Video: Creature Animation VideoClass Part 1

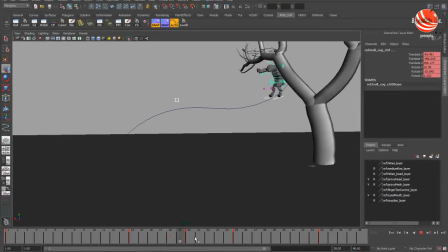1551s
All right.
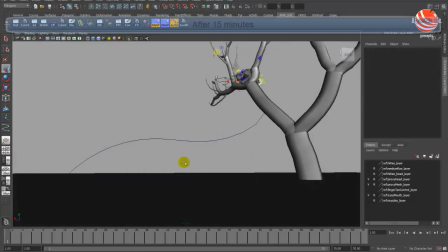1557s
After working for 15 to 20 minutes,
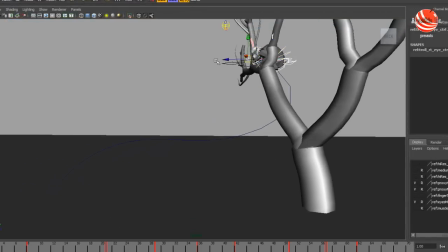1561s
I created a few poses until he falls to the ground.
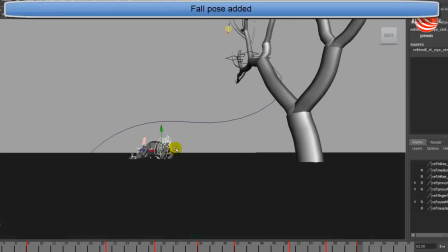1568s
All those poses here. Two poses added in ground pose and the pose before that.
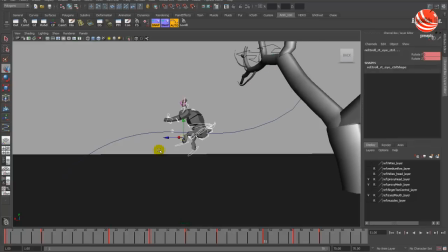1576s
And creating a pose and it takes a lot of time.
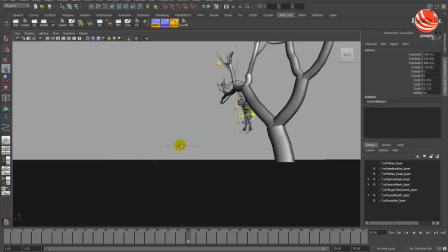1584s
Make this curve a little smaller because that's how he's gonna fall. Okay, this looks okay right now.
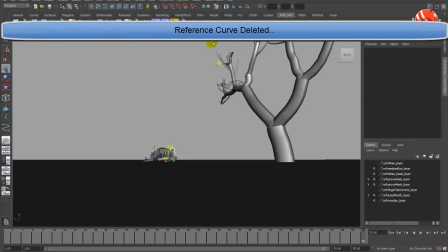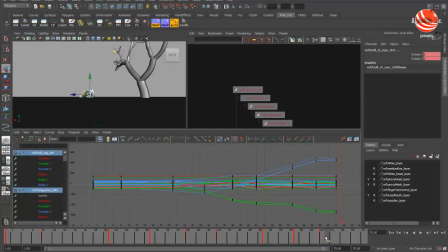1603s
All right, let's change this to step mode here. You can change it from here or here. Step mode.
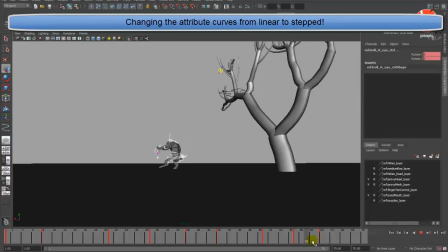1615s
Alright, now we can do, you know, change the timing and all.
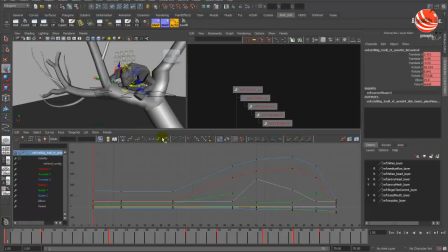1621s
This hand somehow didn't get selected at the quick select set.
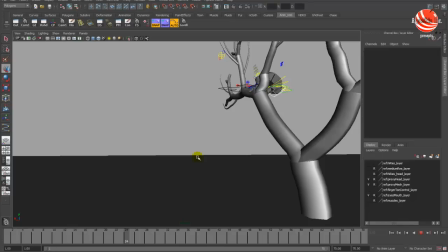1631s
So we don't have the timing right now. These are just uniform keys
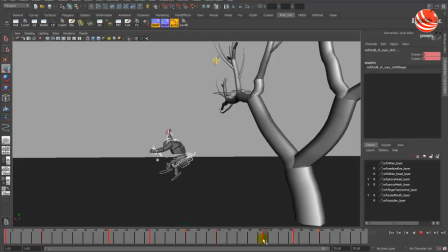1640s
without any acceleration or speed or anything like that. So we will have to see everything now.
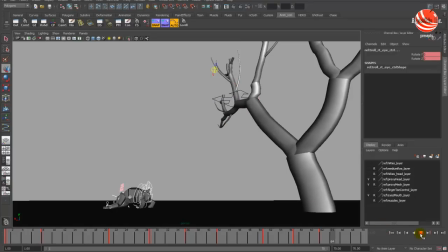1646s
His falling will be, you know, a little faster, and then there will be a hang time.
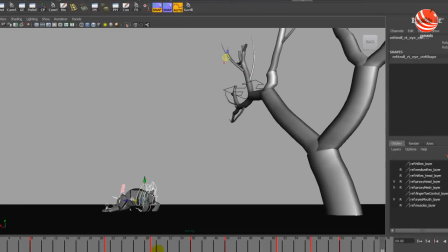1652s
And when he falls to the ground, it's going to be like super speed.
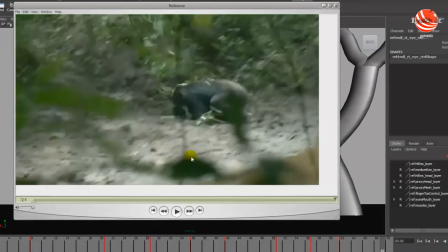1656s
There's this hang time here, and it's like basically like a bouncing ball.
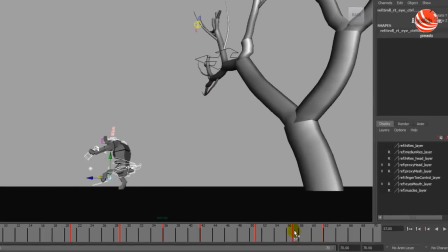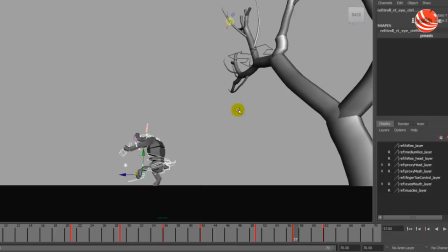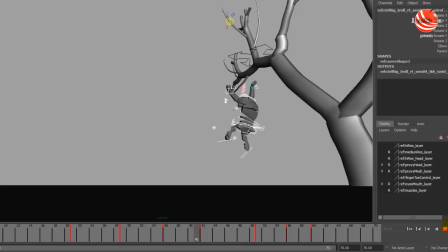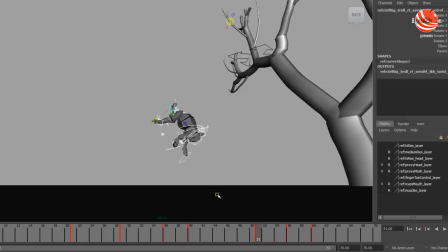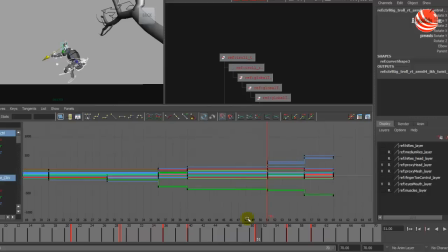1707s
While creating timing, I'll have to figure out the breakdown of the poses so as to get more detailed timing for the hang time or any movement as such. For creating breakdown, easiest and best possible way is to change the pose transition from step to linear so that
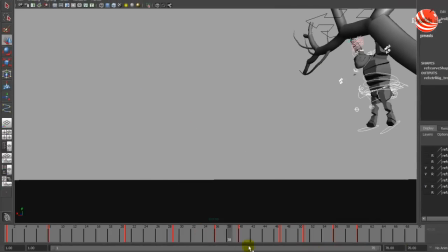1725s
we can pick one key from the movement Maya created as default and further work on it by changing it to step.
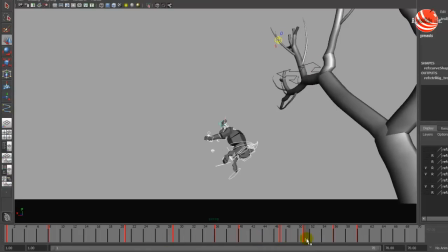1734s
So we now have a little bit of hang time here so that we can, you know, change the time and kind of see if it feels natural. Well, it's very slow right now.
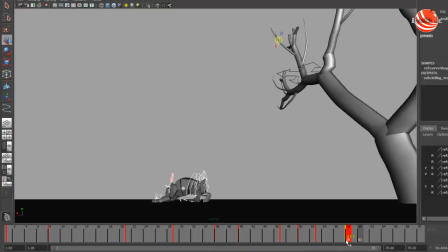1754s
We have to remember that it's a very heavy creature, so, you know, whatever we do, we have to keep in mind that his hang time will be a little more than normal thing,
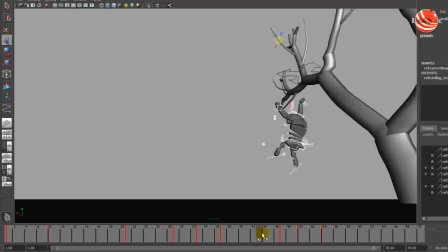1771s
and the fall would be at a greater speed, and there will be a very less bounce. And even though there will be bounces, the bounces will also, you know, take more time since it's more heavy.